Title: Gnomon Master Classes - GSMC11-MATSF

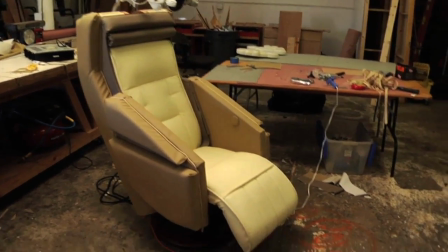[8:20]
It was, you know, just such professional work.
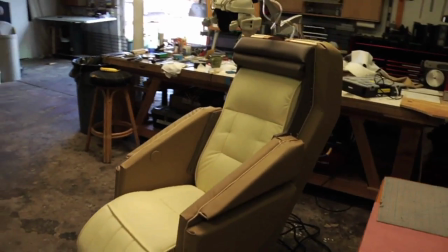[8:22]
You know, it has a unique quality, and, you know, they had such attention to detail, you know, Jennifer and Tom.
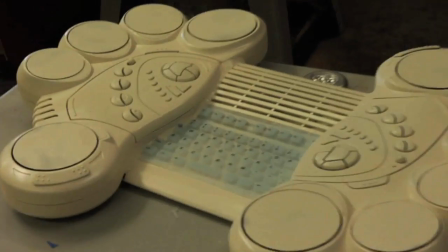[8:31]
And then the helmet, and here's the keyboard that Stacy uses when she's
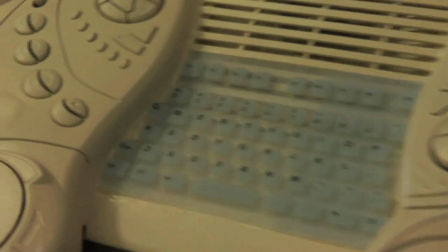[8:38]
programming and getting access to the node-based environment that the guys are in and controlling RL7.
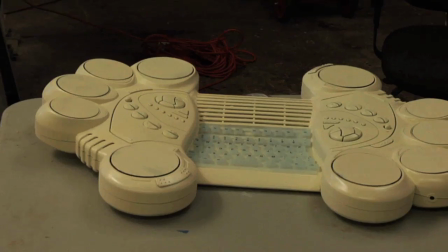[8:47]
And this consisted of, what you probably can tell, is a couple of drum sets and some keyboards and a couple of other things and painted all one color.
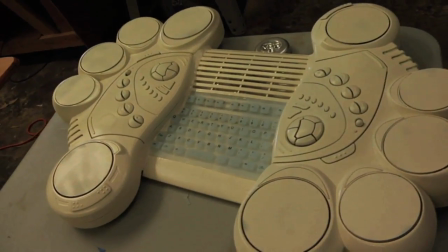[8:55]
And that's kind of just, you know, how do you get something, you know, throw it together.
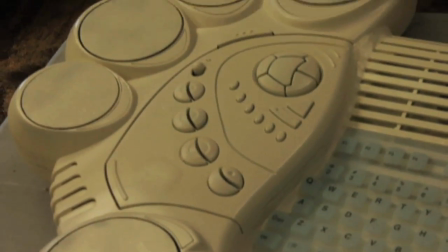[9:01]
It doesn't cost much. I mean, the keyboards themselves were like, I think they were $10 or something like that.
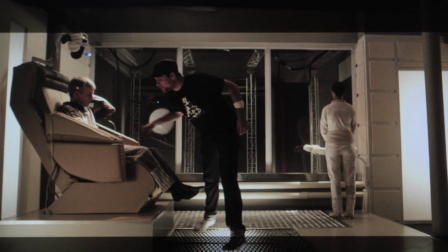[9:08]
I mean, the drum set was like $10. The keyboard, it wasn't much at all. I think it was found objects. And so this is kind of the final look while we're getting ready.
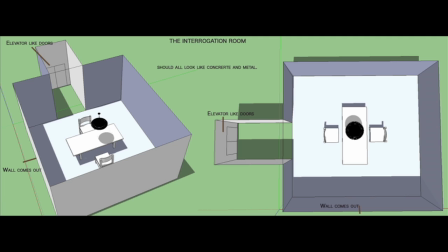[9:19]
So let me go back to that real quick.
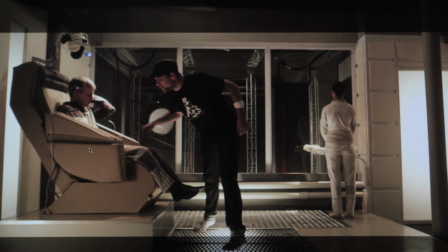[9:26]
So, as you can see, there's the chair, how it fit into the room. We actually decided to put an upper level on it so that it just kind of had more substantial. Originally, it was just going to be down on the ground, and it felt kind of weird since he was kind of a focal piece.
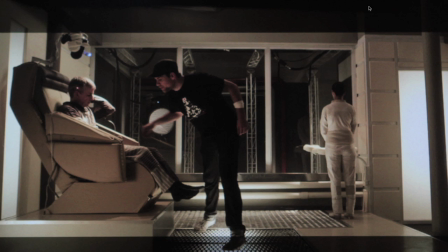[9:46]
So Tom decided, you know, it would actually help the feel of this, and I felt together too the composition would work really well if we didn't raise this. So the chair was raised on a platform, which I think just makes it more substantial. So you can see, you know, there's an LED into the helmet, how all this works.
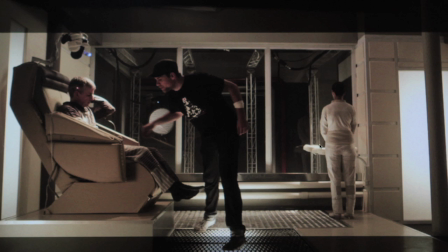[10:05]
You know, he's being hooked up. There's the keyboard that we just saw that Stacy uses. And then here will be a virtual screen that's not there. It'll all be done in post. As a matter of fact, everything behind this glass will pretty much be done, redone in post.
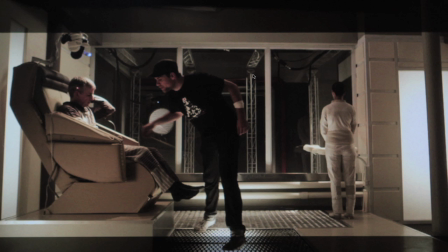[10:19]
Even a lot of this detail that we put in there later on, I realized that we actually need a little bit more complexity to it. So we ended up building it in 3D and putting the robot in there. And our L7 would be right there.
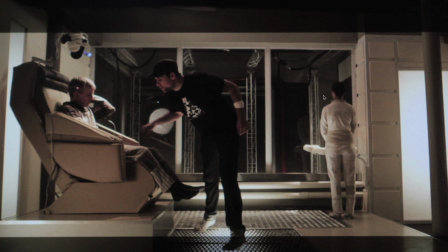[10:33]
And this is Stephan. He's a great guy. He's my coordinator here at ASC. He helped with the helmet. He helped with the art department. He helped everything, basically. So he was quite a trooper. All right, so now we'll move on to the interrogation set.
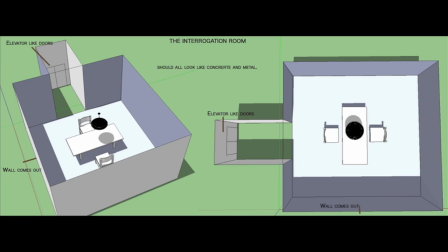[10:55]
So these are the drawings for that. This is basically a, you know, an area, this is an elevator door where our Jones was going to come into, this is going to open up and then the robot would be sitting here. Originally, the robot was going to be on a chair.
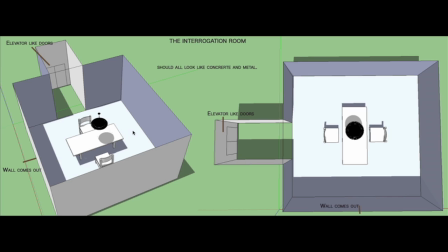[11:12]
You'll see later on that when we got into visual effects and everything, I just felt like, okay, the chair would buckle, it wouldn't look real, so we put them on a stone or a concrete block. That could be some kind of a charging device or something like that, but it just felt more substantial and made more sense.
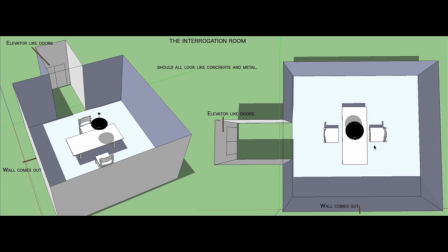[11:29]
But initially, we just started with this, which was a good place because all this was going to get painted out anyway where the robot was. This is where the robot was going to be sitting. Jones was going to come in, the interrogator sit down and interrogate him. So this is basically all we needed, and these were like removable walls. See, the walls would come off.
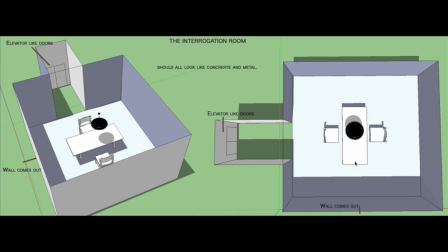[11:48]
Actually, these two here, this one and this one, just completely removed themselves at any time so we could have the camera this way or this way. And so with that, with the design there, then Tom was able to start building it.
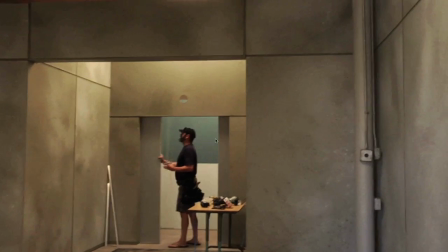[12:04]
And so this is it coming together.
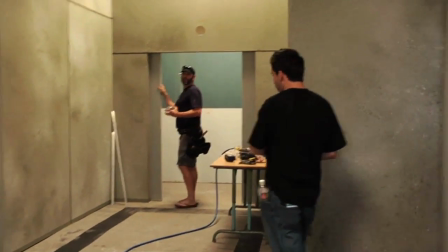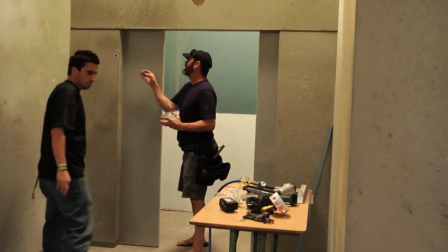[12:12]
So he's working on the elevator doors right now.
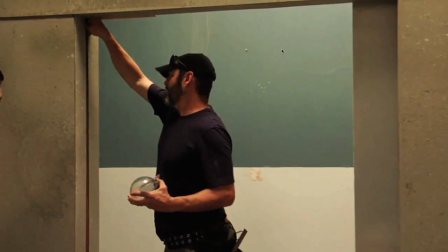[12:16]
And the stone, these were supposed to be like stone walls and it's amazing when you see it in the film, it really feels like stone.
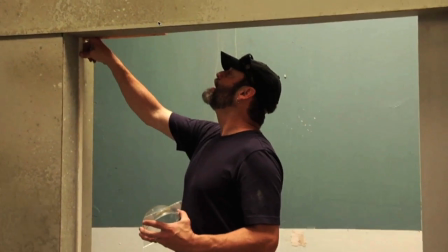[12:23]
They just basically took wood and painted on top, you know, some stippling to give it kind of a texture.